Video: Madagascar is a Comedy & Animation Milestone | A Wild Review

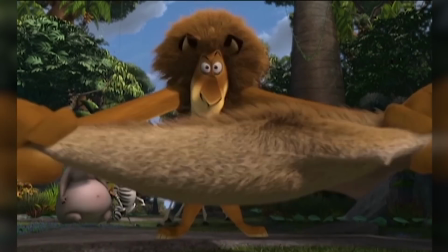With the Tex Avery style, the characters actually expand and contract based on the emotion of the moment.
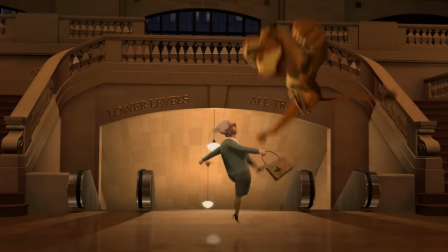And as it is the first to really dive into the abstract realm, I gotta say that it's a pretty good start.
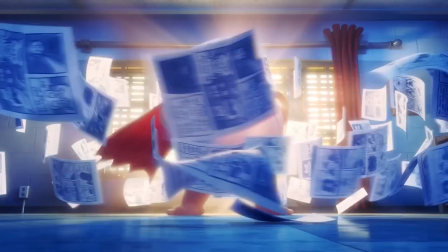Sure, there are better examples nowadays, and even DreamWorks themselves refined the style,
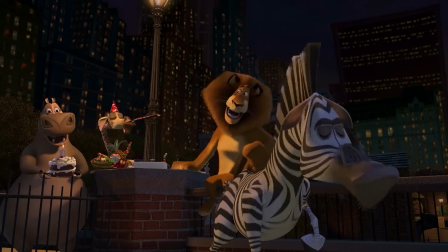like with the Captain Underpants movie, but that doesn't change how this is a solid example of it.
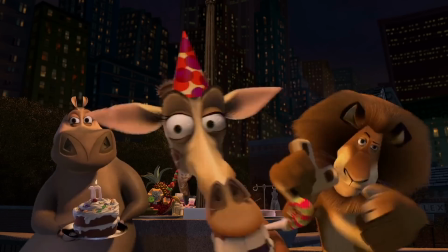A great place to start is with the designs.
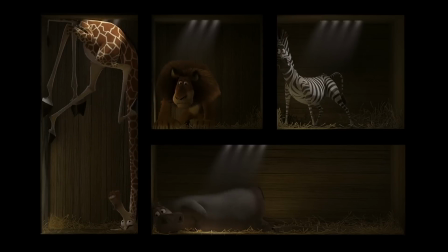I can see how, on paper, they're made out of simple lines stacked together to make a comical resemblance of their respective animal.
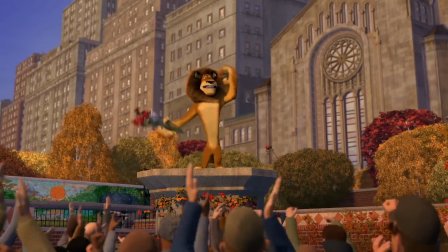And yet, they have a simplicity that translates well into 3D,
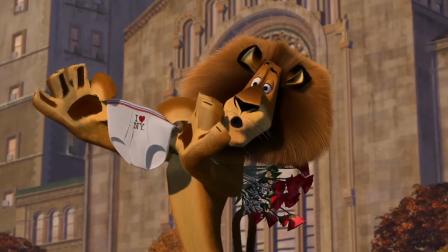where the lines are now a bunch of odd shapes that construct the familiar look and leave a lot of room for the animators to be creative with them.
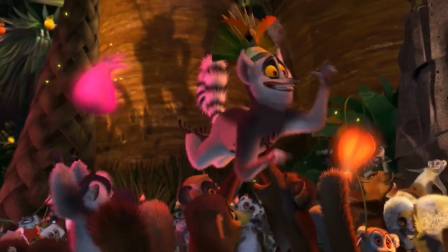Speaking of which, what truly shines in the visuals is from the character animation,
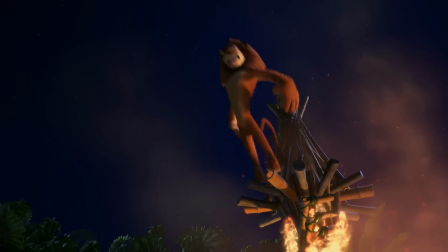where it really plays up the squash and stretch in order to emphasize the
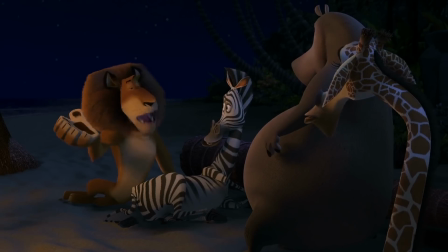personalities and make the most out of them in whatever crazy scenarios that they're in.
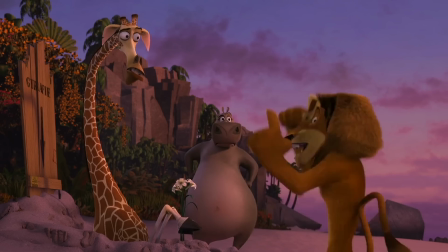Probably the standout star regarding his movements is Alex,
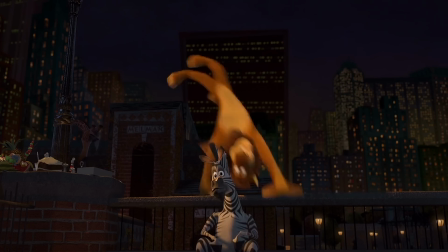where there are several scenes where he really plays up his moves, especially when he's excited.
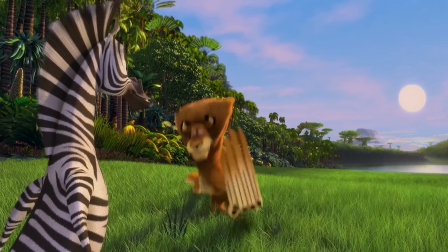Hoo-ha! Hoo-ya! Hoo-ha! I feel like a mile high pastrami on rye on the fly from the deli in the sky!
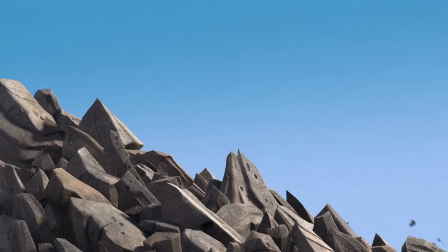And as I said before, slapstick plays a big role in the comedy,
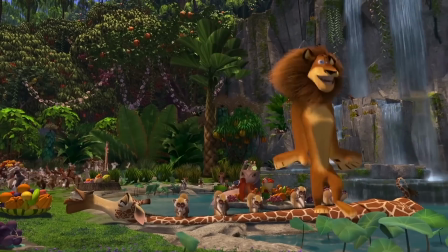and the film really does take advantage of that to make every scene as funny as they can be and make the characters more memorable.
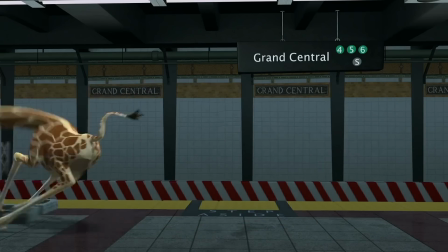From Alex's already mentioned energy, to Melman's awkwardly tall size, to the penguin's espionage-like speed.
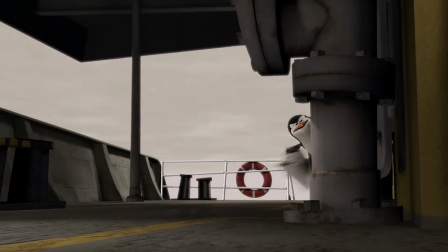Hey,
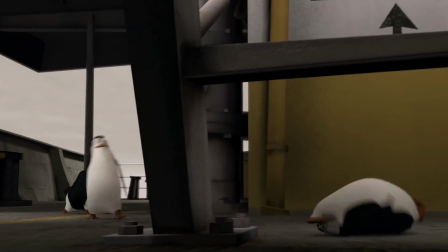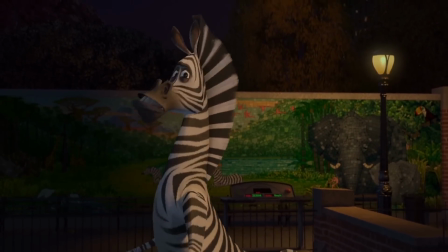But while the animals can go wild, it also knows when to calm down and have a moment to get a little serious.
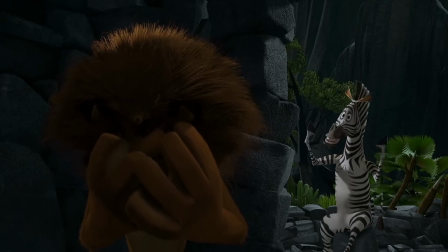Whenever Alex and Marty need a moment to bond and keep their friendship strong,
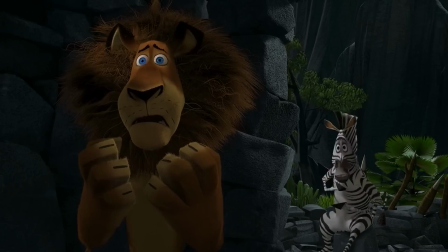the energy takes a back seat to let the emotion of the characters take over.
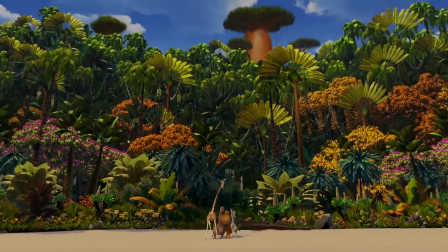Outside of the characters, there's also the backgrounds that make the movie a delight to watch.
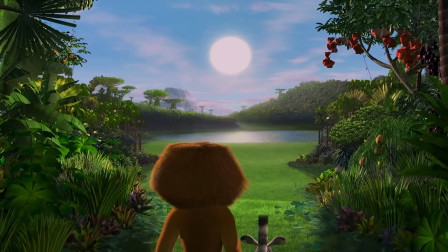The island of Madagascar captures the look of a thriving jungle with countless of plants and different areas with
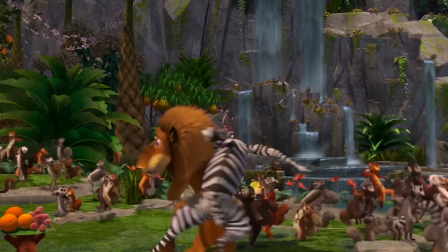the strong use of detail and really brighten up the feature with its use of colors to make it feel more alive.
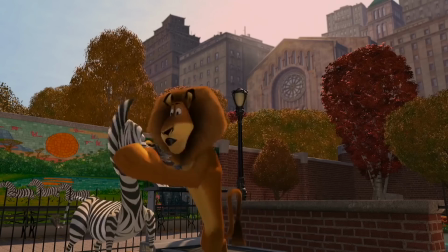The look is also strong in New York,
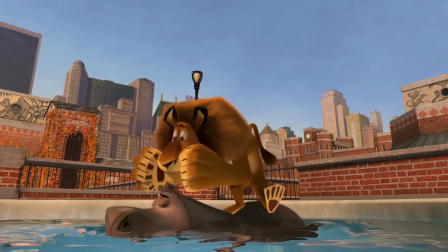as it has a lot of that man-made feeling and have the city itself be filled with billboards and urban architecture.
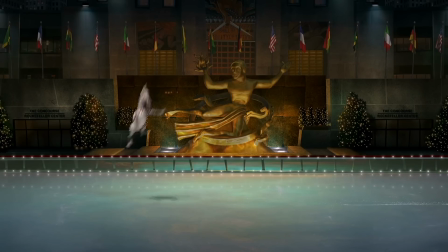Also, I just want to add that New York itself is kind of funny for those who are familiar with the city.
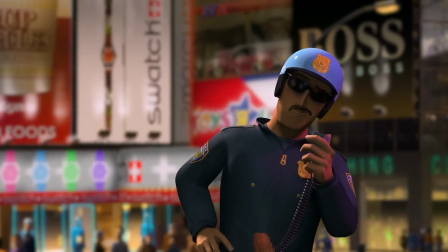While done very well, it's weird to see a mid-2000s Manhattan and compare it to how it is today.
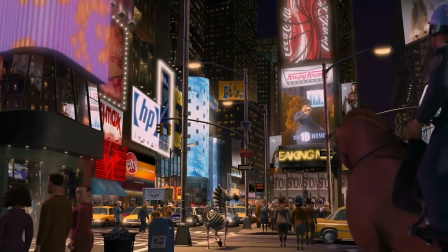Thanks a lot, officer. Hey! Place for the light!
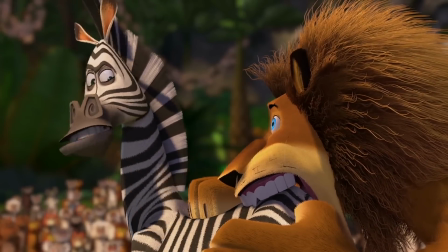However, I do have to note that one drawback from the animation is that its age has become increasingly noticeable.
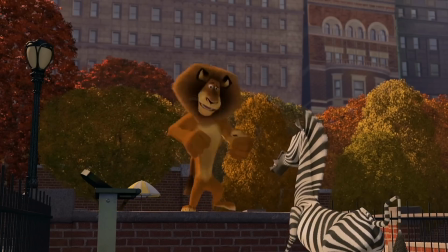I'm sure this was state-of-the-art at the time, but it shows how animation has significantly evolved since 2005,
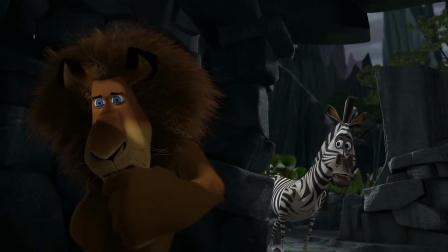and it does make the textures and the flow of their movements not as strong as you'd probably expect.
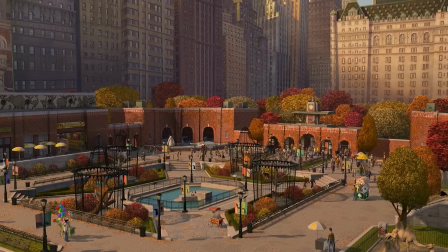But what could possibly be the strongest indicator of its awkward age is from the humans.
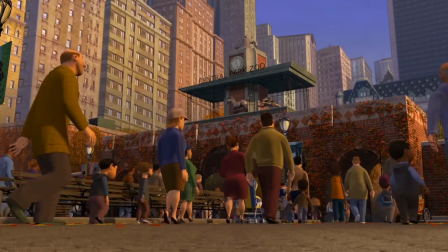It's worth mentioning that they only appear in the first act of the movie, but they don't even look finished.
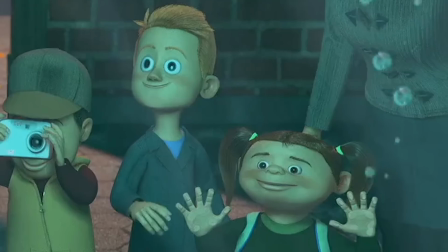I don't know about you, but if I was living in a place where the people look like this, I too would want to jump in a crate and be sent off to Madagascar.
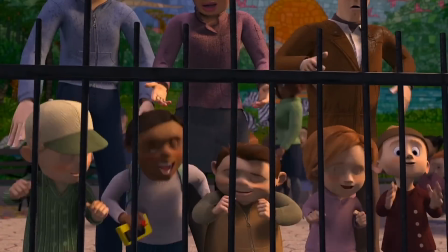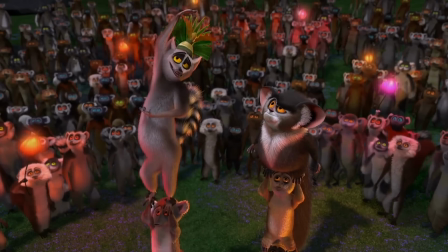Would I say that this is the best looking DreamWorks film ever made? Probably not.
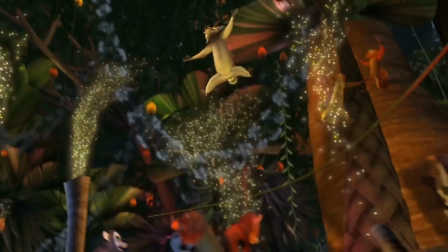But this movie still deserves credit to push the medium to uncharted realms and be the first among the big names to go crazy with 3D.
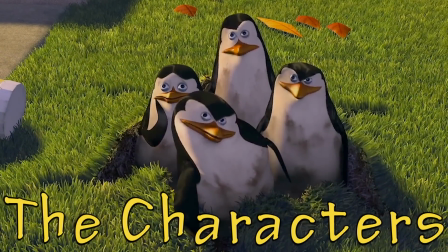The characters.